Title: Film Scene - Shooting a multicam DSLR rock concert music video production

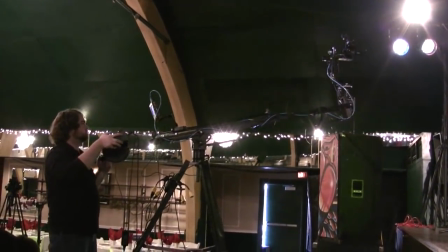(4:23)
I could do the pans, the tilts with the remote head, zoom in and out. The exposure was locked off.
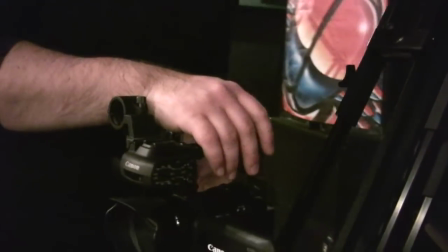(4:28)
I made sure that I had them put all the lights on, locked off where the exposure needed to be, and then I let the autofocus run.
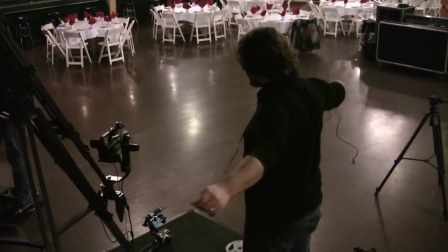(4:35)
And for the most part, it did pretty good. There was a couple of times where it didn't hit where it needed to be, but for the most part, the autofocus worked great.
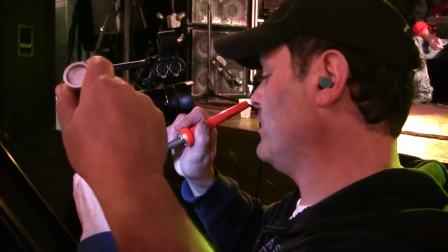(4:43) Jimmy, give us a break now. What's going on? We are soldering two wires positive and negative to a motor
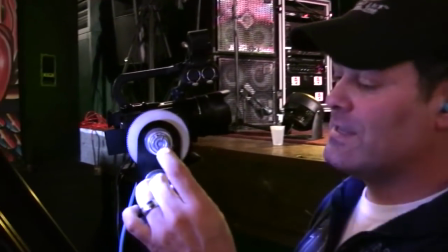(4:51) The problem was is that the rubber ends right there these terminals on the up on We're
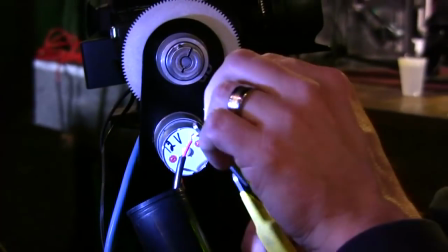(4:57) actually not making a good contact the more there was more rubber involved than there was
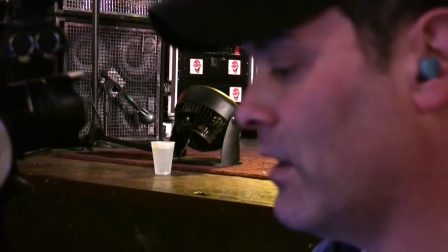(5:03) steel or metal
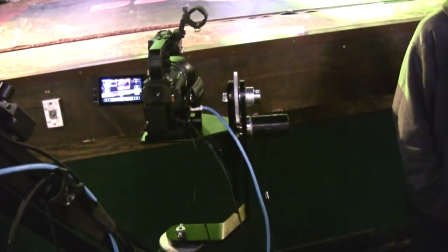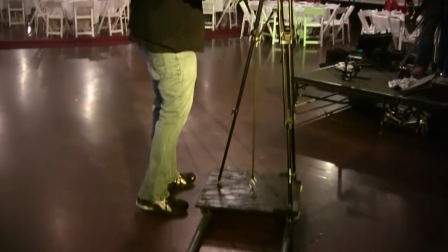(5:11)
so we got our on stage shots we got our front stage shots and then we uh we took a break had dinner and
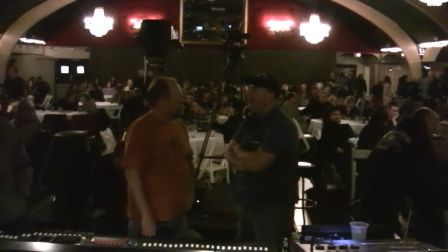(5:19)
then we moved on to the actual concert shoot where the whole uh the whole audience was there high energy and this is where i want everybody to start getting wider
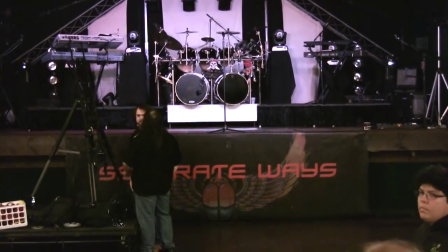(5:27)
shots i'm i backed up the jib opposite side of the room and and behind the crowd
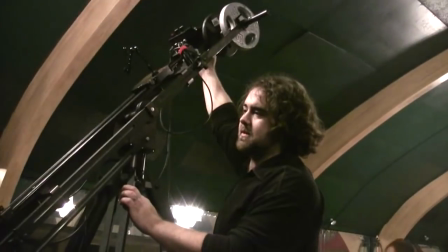(5:33)
um so that i was able to get it feeling like it was a totally different perspective and position than the other jib shot was.
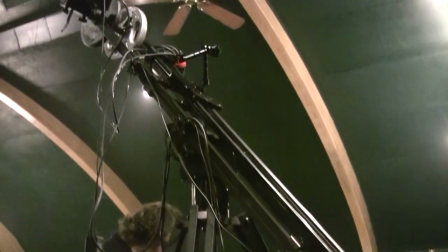(5:40)
And the other nice thing about that too, is it allowed me to get some cool crowd shots as well.
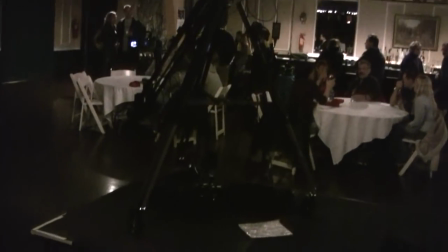(5:45)
And one thing that I did, I had the jib on a platform because I didn't have a taller jib.
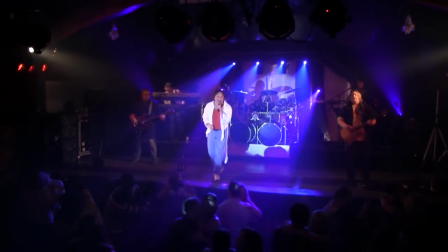(5:51)
The platform allowed me to kind of get above the crowd and get some higher shots that I wouldn't have been able to do had I been right on the floor.
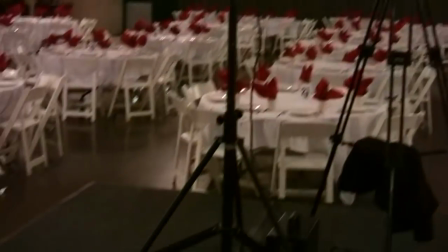(5:58)
We also had our 60D now with a 7200 f4 lens and that was kind of the safety shot that allowed me to to get uh just the band
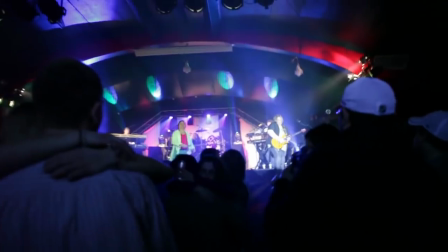(6:07)
that's our go-to shot when no other camera was available and then the two 5ds were uh on in the crowd getting crowd react shots
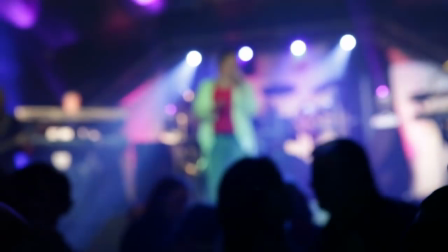(6:16)
getting low angles of the band stuff like that so they're just floating around the stage um in front of the stage for most of the rest of the shoot
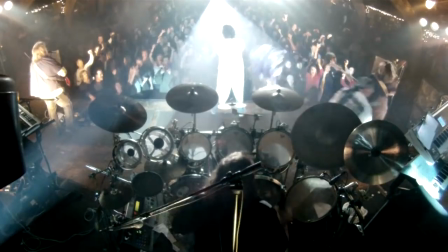(6:23)
and last camera that we used was a gopro sean had the idea to do basically what we call a drum cam and we mounted
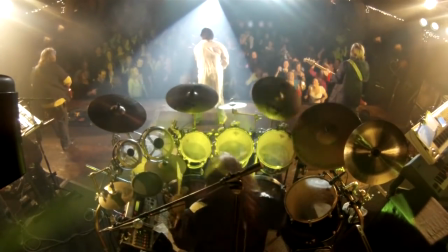(6:30)
it to the truss behind the drum and they gave a really really cool perspective to see the drummer to see the crowd to see the
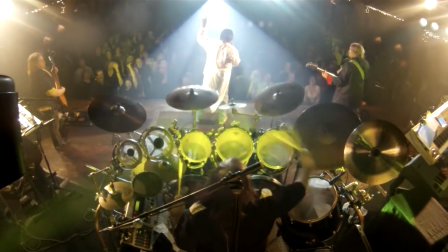(6:37)
band and we cut to that every once in a while obviously since that was locked off it you know everybody knows what the camera is going to look
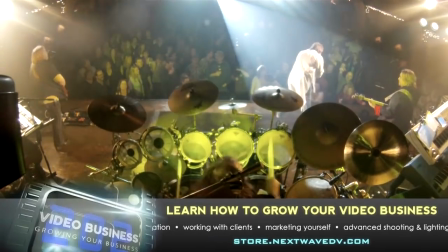(6:43)
like and you can't cut to it too very often but it's a really cool perspective for some epic moments in the songs to be able
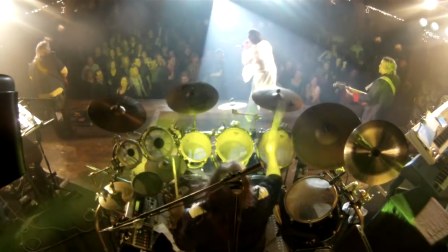(6:49)
to cut to that one and that gave us a nine camera shoot instead of the eight camera that we would have had with the two sets of four
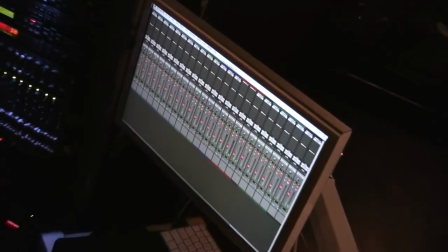(6:55)
cameras prior to that so all in all, we actually had a great, great shoot.
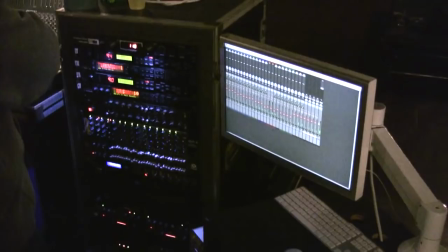(7:00)
Everything worked pretty well. There were a couple issues that we ran into. Of course, they were using a lot of LED lighting on the stage.
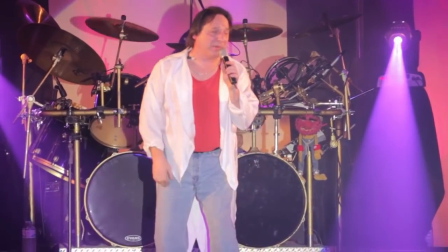(7:07)
I made sure they weren't using lasers so I didn't have to worry about anything burning into one of our sensors.
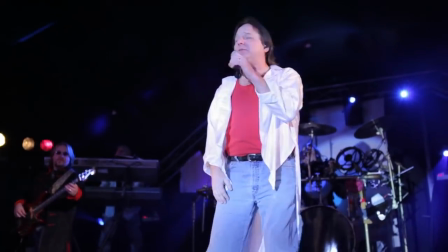(7:13)
But the LED lighting had issues with the refresh rate on the camera.
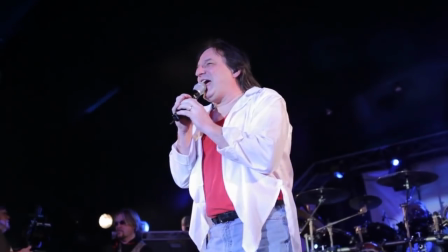(7:20)
Basically, because it was a 60 hertz electrical frequency going through it, we had to keep our shutters at 1 60th of a second and occasionally one of our operators
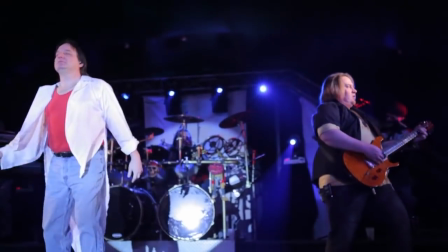(7:29)
when adjusting their exposure may have accidentally changed their shutter speed which then caused a banding issue in that another issue that we ran into
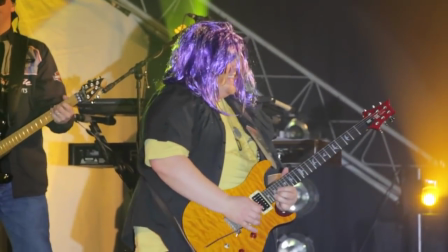(7:37)
was with the base and the crowd kind of going crazy the floor was wooden and it
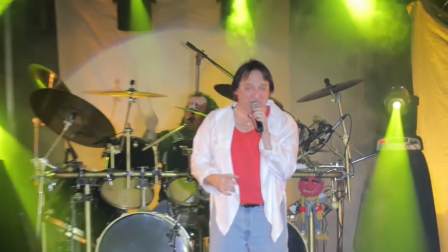(7:45)
wasn't really really solid so when we were on longer shots or on the jib and stuff like that,
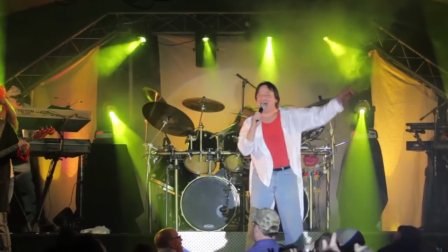(7:53)
we got a little bit more shake than I would have preferred.
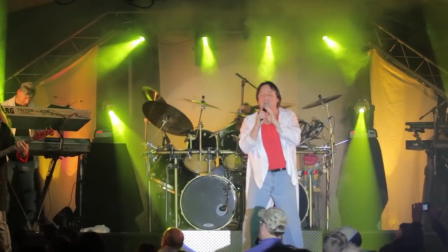(7:56)
It wasn't making the footage unusable, but if it had been a cement floor or something a bit more solid, we probably wouldn't have gotten all that shake.
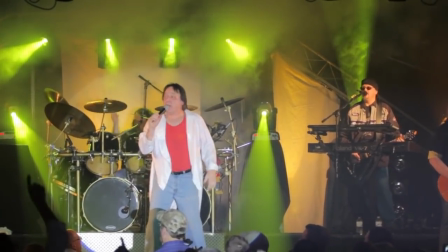(8:04)
So something to keep in mind for the future when looking at a venue, that may be an issue that you or, you know, we might look at it again.
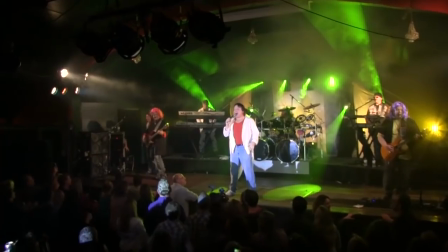(8:13)
But overall, we had a great time.
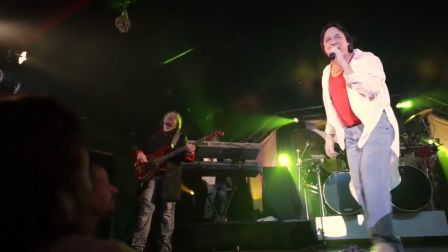(8:16)
The biggest issue I ran into as the director and camera operator, I wasn't able to watch every shot as it was happening.
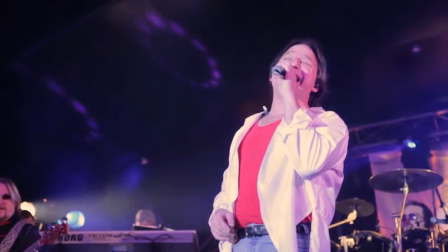(8:23)
So there was occasions where some of our camera operators, even though I told them this is the shot I need from you, kind of would wander off and do a different shot.